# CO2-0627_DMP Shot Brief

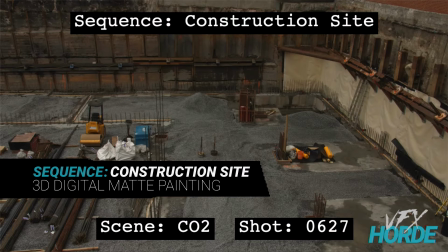(0:04)
This is Garrett Fry, the 3D digital map painting sequence lead for the construction site sequence, and we're taking a look at shot 627.
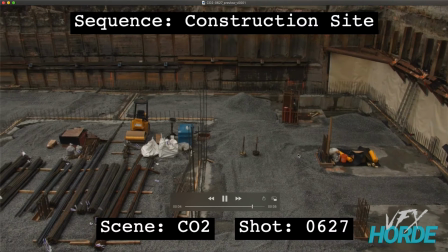(0:12)
So let's go ahead and play that. So you can see we are panning from the right over to the left on this shot. And in this shot, what we're going to want to do is add a lot more construction site materials to these open areas.
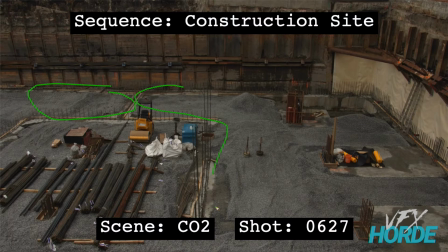(0:28)
You can see there's a big open area here, all throughout here is just a bit bare. And the stuff in here seems a little bit
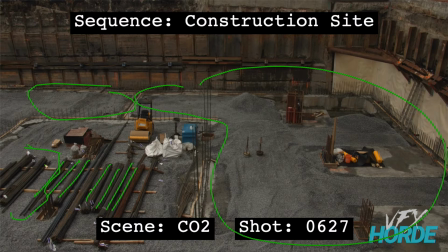(0:41)
repetitive, and so maybe taking some of the stuff out and replacing it with something else would be nice and help the shot as well. So there's a couple of different ways that you can approach this kind of gravelly area. One is putting in some of the construction
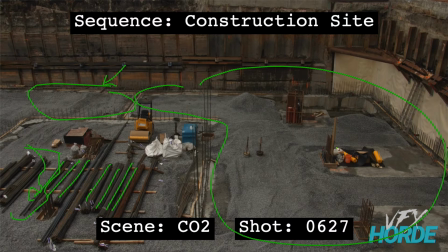(1:00)
equipment that was used to move all of this earth. And so if you wanted to, like back here and back here, these seem like perfect places to park construction material, or excuse me, one of these vehicles. Like you can see here, it's just parked there.
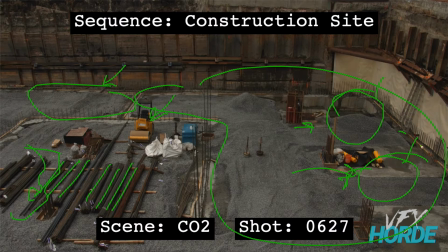(1:20)
There's a couple spots that you can park things there, or you can maybe take one of these sections here, and you can see how this has some cement underneath it.
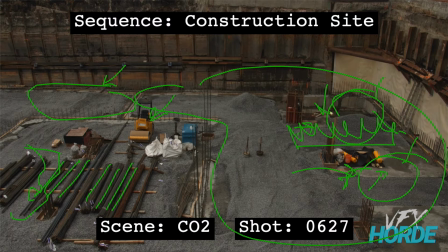(1:33)
You can fill some of these areas in with cement. Like this area has progressed farther than other places in this construction site, and then you can use that as a platform to place a bunch of stuff into.
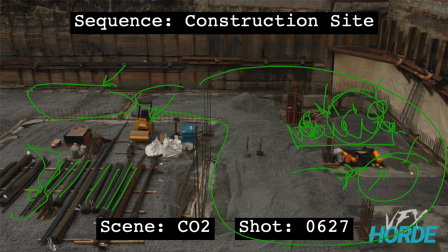(1:47)
So you just want to be selective about the things that you're putting in here so that it actually makes sense. That way it can all feel like it lives together. So on this shot, it's really overcast,
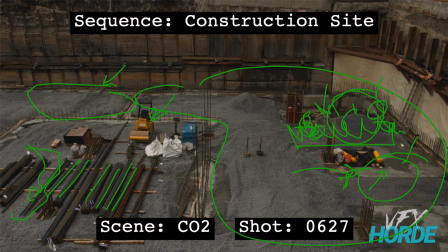(2:04)
but I do want to bring to your attention that things do still have some kind of directional light to them. So if you take a look at this yellow thing right here, you can see that this is the light side, and this is, going around is the dark side.
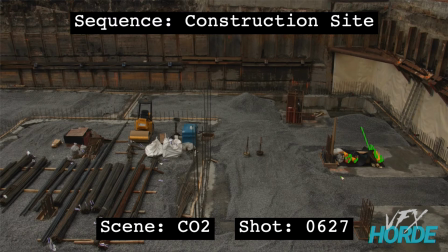(2:23)
This bucket has a light side and a dark side. And so there is directional lighting. So when you pull your objects in, you're going to want to just don't go, it's overcast, my photo reference is overcast, it's going to match just fine. It probably will stick out a bit.
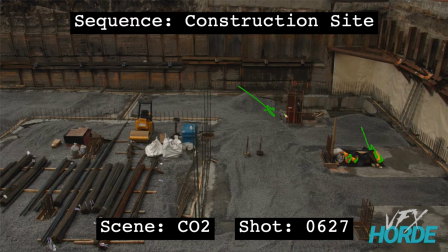(2:41)
And so what you need to do is you need to adjust the lighting, even on your overcast stuff, to match with this environment. You're also going to want to make sure that your perspective is really spot on. This has really strong perspective lines.
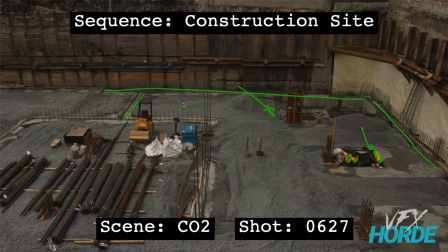(2:56)
And so if you put something in here that doesn't have the right perspective, then it's going to be identified as a problem really, really quickly. And the people that are going to be looking at your shots are very sensitive to things that are out of perspective.
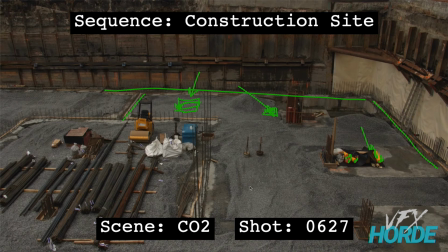(3:15)
And so that is something that you'll be judged very harshly on. So you want to make sure that you have really nice perspective. And last thing is that this is a wet scene. And so you want to, if you are adding things, you can, like you see here,
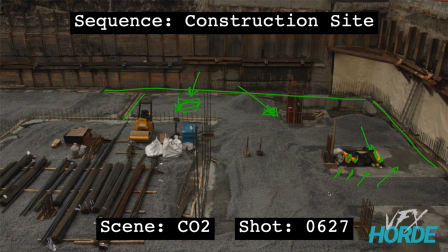(3:31)
it's wet and it's dry and it's wet and it's dry, that you kind of have that same pattern. You have some really cool drippy bits and stuff that you have here. And so what you can do when you add things in there, you can add some wetness to them, some parts of it that are wet.
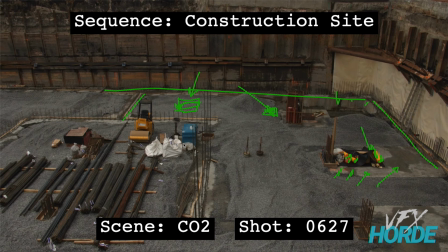(3:47)
So it's going to be darker, it's going to be slightly more saturated, more contrasty in those areas. Some objects are going to be more wet because they take longer to dry, like wood, as opposed to some of the metal objects that could be in the scene. Before you jump into your shot,
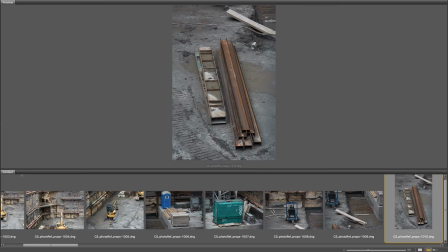(4:05)
it's a good idea to review the library of construction site materials.